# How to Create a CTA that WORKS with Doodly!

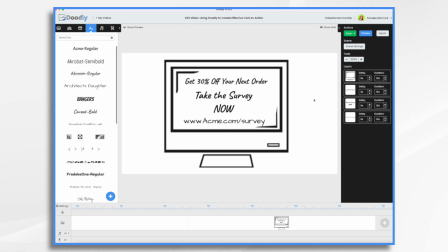245s
It's still kind of boring and it's starting to be a lot of text, isn't it? One thing we can do is use some color. So we want this to stand out, right? So let's see, if we click the little gear icon, we can change it.
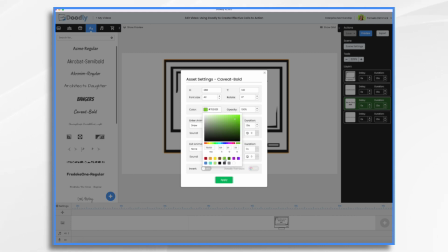262s
And maybe if we use green, that might stand out. Green is good because it signifies go.
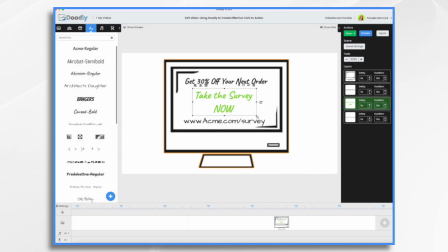269s
And that's kind of plain, but it's looking better. Maybe we use a more prominent font for this part. And that's looking a little bit better. Another thing that we can do is to jazz it up a little.
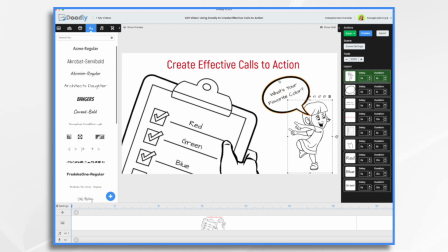287s
Let's take this character and her text.
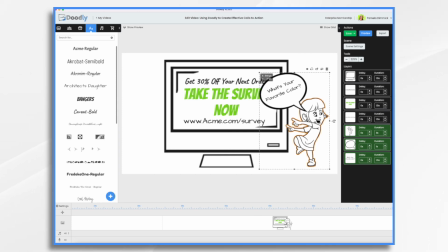293s
And maybe we do something here to make it more interesting.
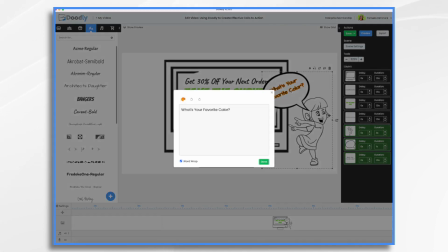297s
So Let's do the get 30% off with her.
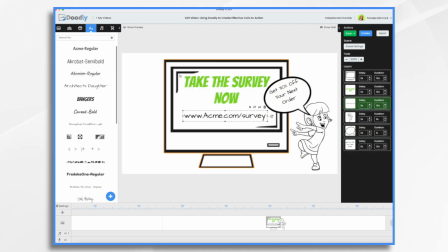303s
And now it's starting to look a little bit more interesting, and the call to action is very prominent. And then it's pretty obvious what we want them to do. We want them to go to acmesurvey.com. We could add an arrow to make it even more obvious.
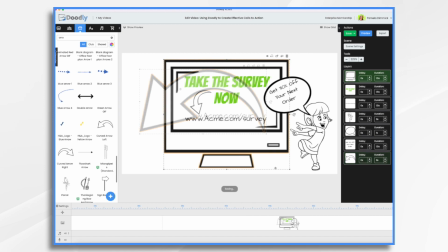322s
Take this one. Now, another tip is to make your call to action big. So this is already pretty big. We could make it even larger. And let's move. All right, we're gonna move some things around.
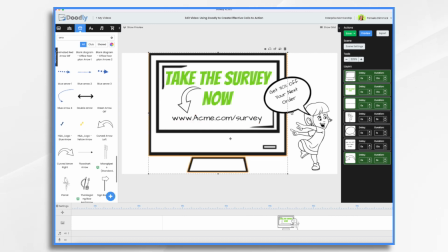340s
Since I'm using this little computer monitor, I'm limited to just how large I can go. But I could also incorporate a zoom camera movement if I wanted and just have it really zoom in at the end. And I think I'll do that in just a moment. Okay, I think I have my order and timing how I like it.
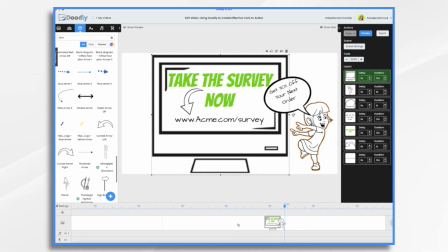359s
Let's take a quick little preview just of this final scene here.
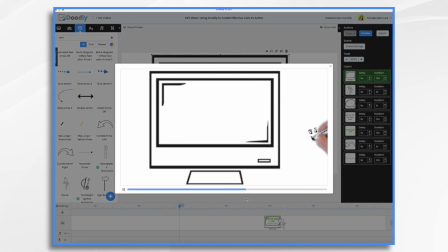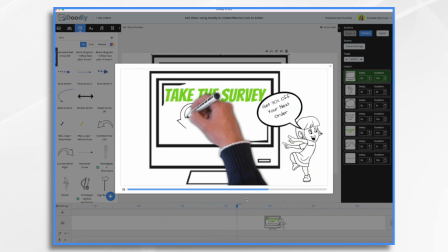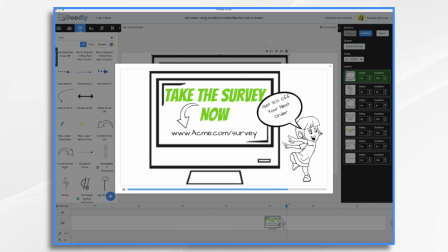376s
And that's pretty good. And then let's do that camera move that I was talking about.
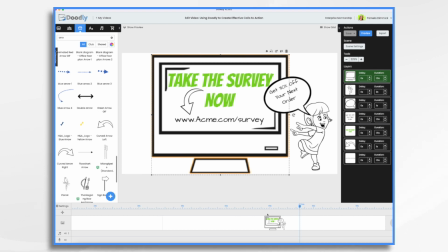381s
You see right here your pan and zoom tool. You just want to right click in the timeline and click add panning and zooming.
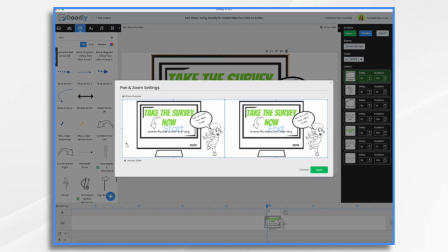389s
And then you just double click in it. And it starts just the way it is. And then here's our ending, and we just want to zoom in.
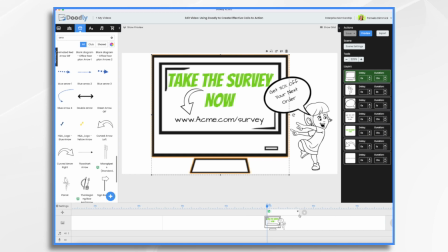402s
And then you can stretch it to make it a slow zoom if you'd like. I think that's fine.
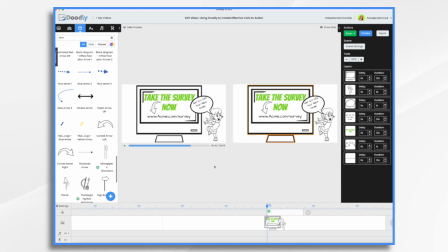408s
I'm gonna hit show preview, and we have to figure out where we want this to move. All right, here's the movement, okay? But at what point do we want the camera to move? So take the survey now, and then the arrow comes on.
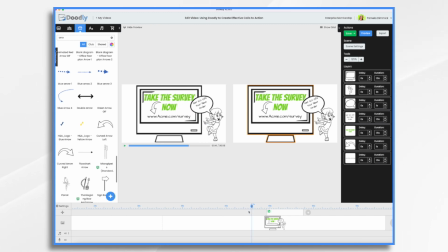425s
And as he's drawing that arrow, I think that would probably be a good spot to start the zoom. So I'm going to move over to right as he starts drawing the arrow. And then I'm just going to slide this over. So now if we preview our scene, here comes our girl.
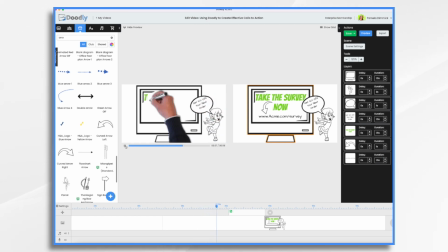442s
Here's her little note, get 30% off, take the survey now. And then it just zooms in. And something like that.
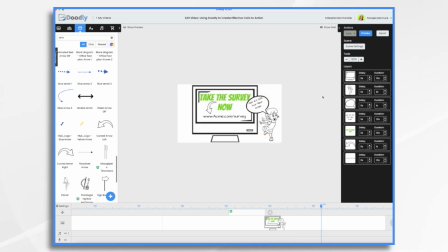453s
I'm going to go ahead and export this, and we'll put that into Voomley in a few minutes and make the clickable call to action.
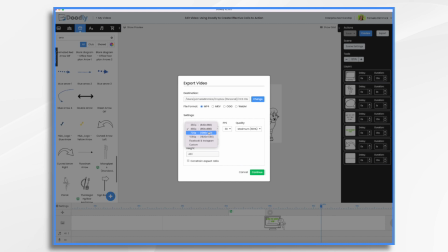460s
So I'm just going to do a 720, and I'm going to put it on my desktop.
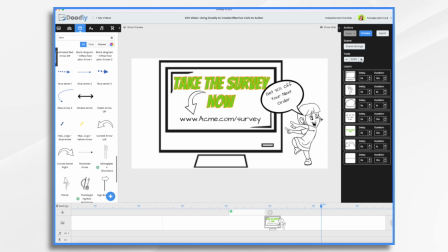471s
Now, what if you're not using a clickable call to action and you just want to put it on your web page and have, or YouTube or even Facebook, and have the link in the text just below? So you want to actually have an arrow pointing outside of the video.
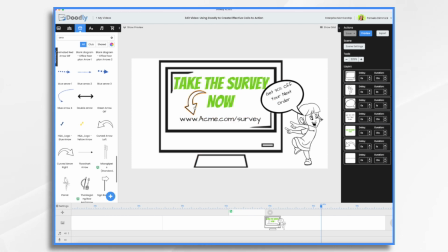490s
So here's something that we could do. Let's delete this arrow.